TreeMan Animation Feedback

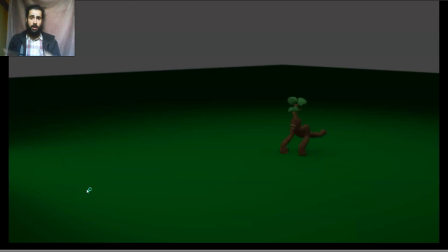(0:00)
Hi Auntie, normally I don't do this, but as I was recording feedback for other students, I saw your animation. I was like, okay, let's just do a video critique for this one, as I really liked it. I really like the originality and the effort.
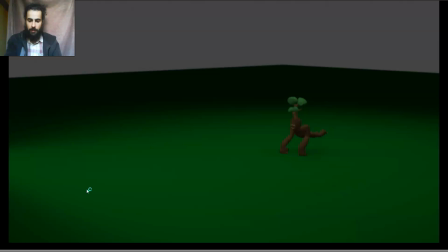(0:17)
So yeah, I'm just gonna give you a free video feedback. So basically, I like how you took the time to make sure that you created like good lines of action throughout the character.
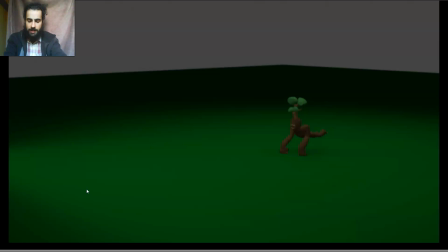(0:36)
All the poses, most of the poses have that nice line of action. So good on that. So let's analyze. So first, you see how
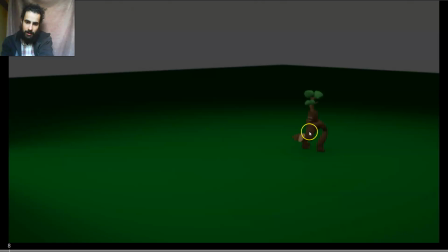(0:51)
this is great, but then when he does this movement, see how he's leaning forward, and then all of a sudden he pops, he rotating the chest back.
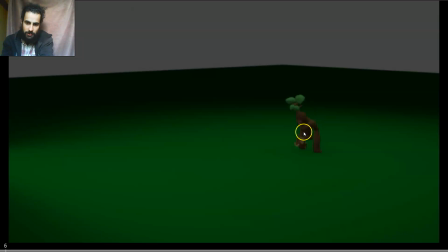(1:04)
So instead of just having this, so in one frame just popping back and then that, instead have it so from here he already starts to because the legs are already under him, so he starts to
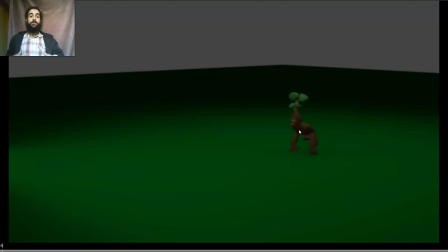(1:23)
raise the chest, raise the head, so he's reversing the line of action of his body, and then you have it to this pose, but start it earlier, like 1 or 2 frames earlier, so we don't have this pop, so we can start to see the slow out of to the movement.
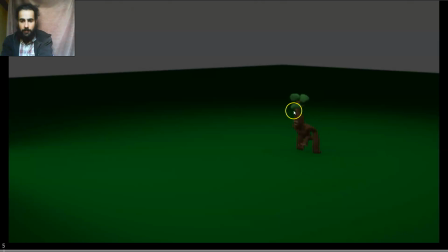(1:41)
So boom, and then he throws the feet forward. Because if you drag the upper part also, you can see the pop. So tack tack boom, see this pop here? Try to make it so it's more fluid.
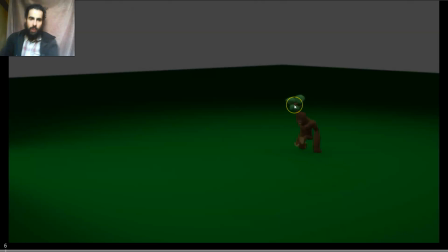(2:00)
So this would be a bit forward, and then you have more of like the fluid motion on the top. Same here. See how when he rotates back, if you track this, notice how there is a big space in here,
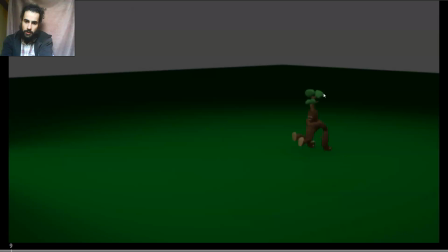(2:17)
but then there is almost no slowing. So instead of maybe having that much spacing, in this pose have it a bit less, so he's still a bit rotated forward, and over these 2 frames have it so the chest eases into the pose,
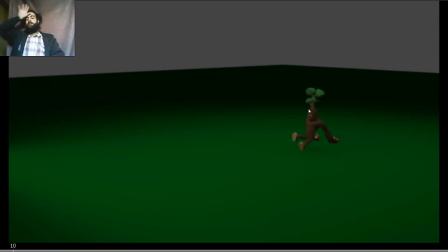(2:36)
so the chest and the head finish the movement back, so you don't have that feeling that the top, this part is hitting a wall here, because now see how it feels like boom, the top part is hitting a wall there.
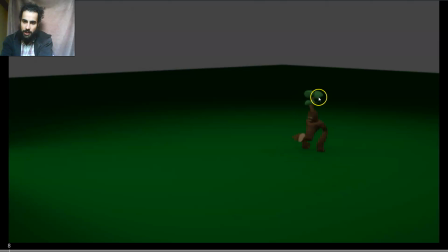(2:53)
So yeah, just creating that slow into the pose so that it doesn't move that much in this frame and keeps moving back a couple frames more.
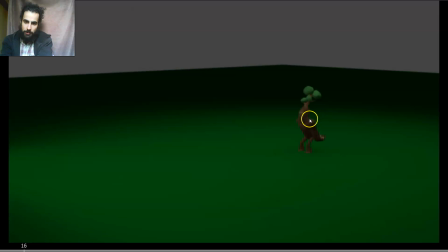(3:08)
Then same here, be careful with the pops. So if he's anticipating, don't make it so that over 1 frame it rotates forward with a big spacing and it stays still almost completely.
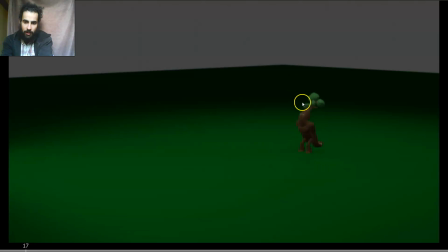(3:23)
So see here how the 1 frame big spacing and then it almost freezes. So instead of having this much of big spacing, have it so it slows in. So it's not over 1 frame, but you have those 3 frames where the character is almost frozen, the head.
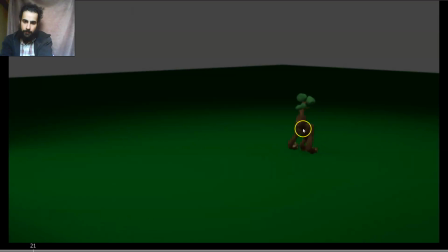(3:41)
So you have that slowing to the pose. So it's not just the arms moving, but you have that slowing. It can be very small, but you still have to have that small slow into the pose. And then when he jumps, see how
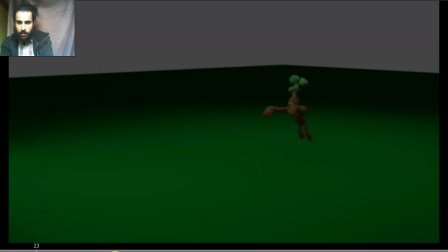(4:15)
it doesn't feel quite like a push, because the legs are not straightening for the last contact pose. So you can see how the body starts to move to this pose, but we don't feel the push on the legs.
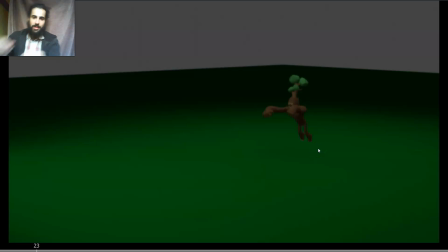(4:32)
So what you want to have is 1 frame where the legs are completely straightened but still touching the ground. That would be the last pose of the last contact pose. So here, for example, for this pose, have
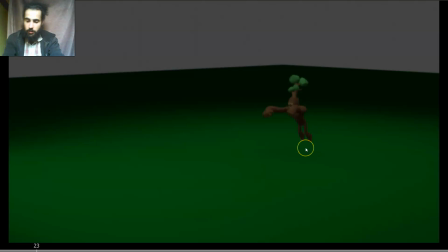(4:50)
if they can reach the ground, have the feet still touching the ground, so you can feel the bend to straight legs, so you can feel the push on the legs, so you can feel the energy of the character pushing himself up.
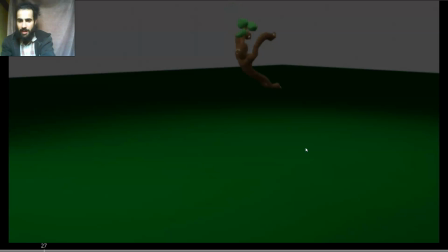(5:07)
And then you can see how check the roots, because you can have some jerky movements moving forward. So check the axis that represents the horizontal movement, the forward movements, and make sure that it's a clean curve.
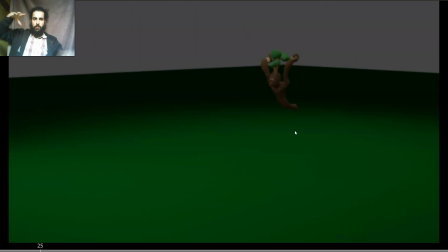(5:23)
You can have a bit of a ease into the middle for the hold pose, but the curve has to be clean, because now it feels like it's moving back and forth, it's having ease-ins and ease-outs throughout the jump.
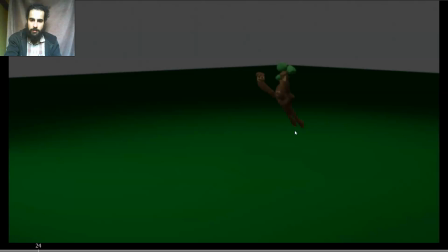(5:36)
See how here seems to move forward more, bigger spacing, then moves up and not moving forward that much, and then starts to move to the left again, and then stops, and then starts to move again. So yeah, you can have that
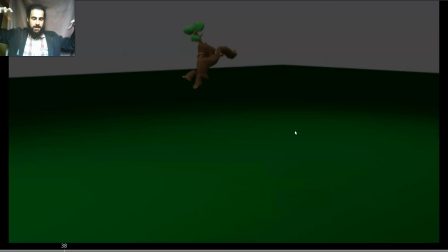(5:56)
slowing to the middle point where the hang time is happening, but just that slowing, more of a coherent spacing, because now it feels like it's a bit jerky, it's moving back and forth with some frames the spacing is bigger, some frames the spacing is much smaller. So yeah, just clean that curve.
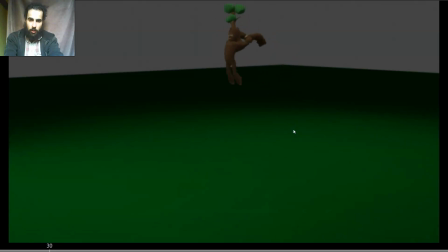(6:18)
Also, when he rotates the legs forward, I love the lines of action that you're creating, by the way. And then, but when he flips the legs forward, it's a great opportunity to change the line of action.
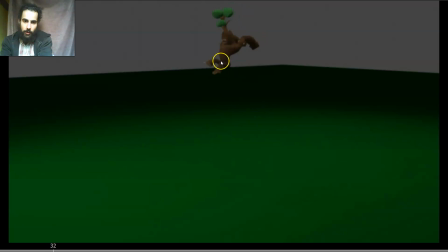(6:38)
So you have that line of action here, and then when he flips the legs forward, change it so you can have it so when he flips the legs forward, the torso rotates forward as well,
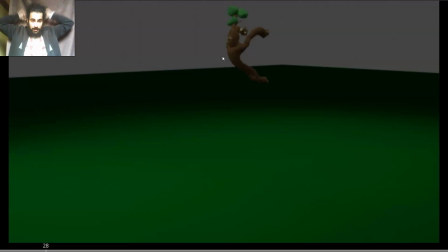(6:58)
so you can keep dragging the hands back, so you can feel the momentum, the anticipation, but rotate here the torso forward, so you have that line of action, that's zero reverse line of action,
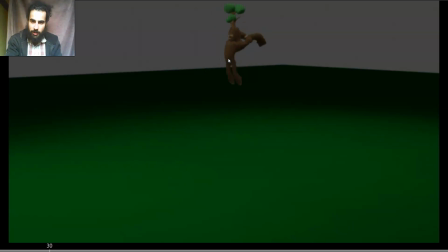(7:16)
because right now it feels like the back is broken because the feet are moving forward, thus the hips should rotate according to the legs, and thus the back should rotate accordingly.
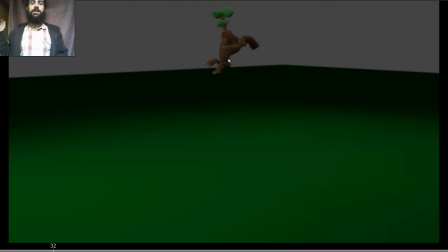(7:31)
Right now it feels a bit broken because the back is maintaining that posture and then the legs are flipping forward, so it feels a bit odd. But yeah, just that. And
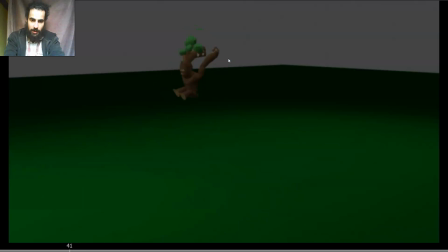(7:48)
then I would then when he smashed down, just I would so here so you're holding it here,
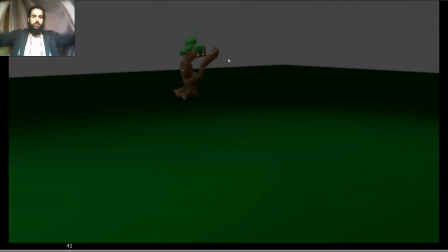(8:06)
and here he starts to get ready to smash down, so he's building the momentum here.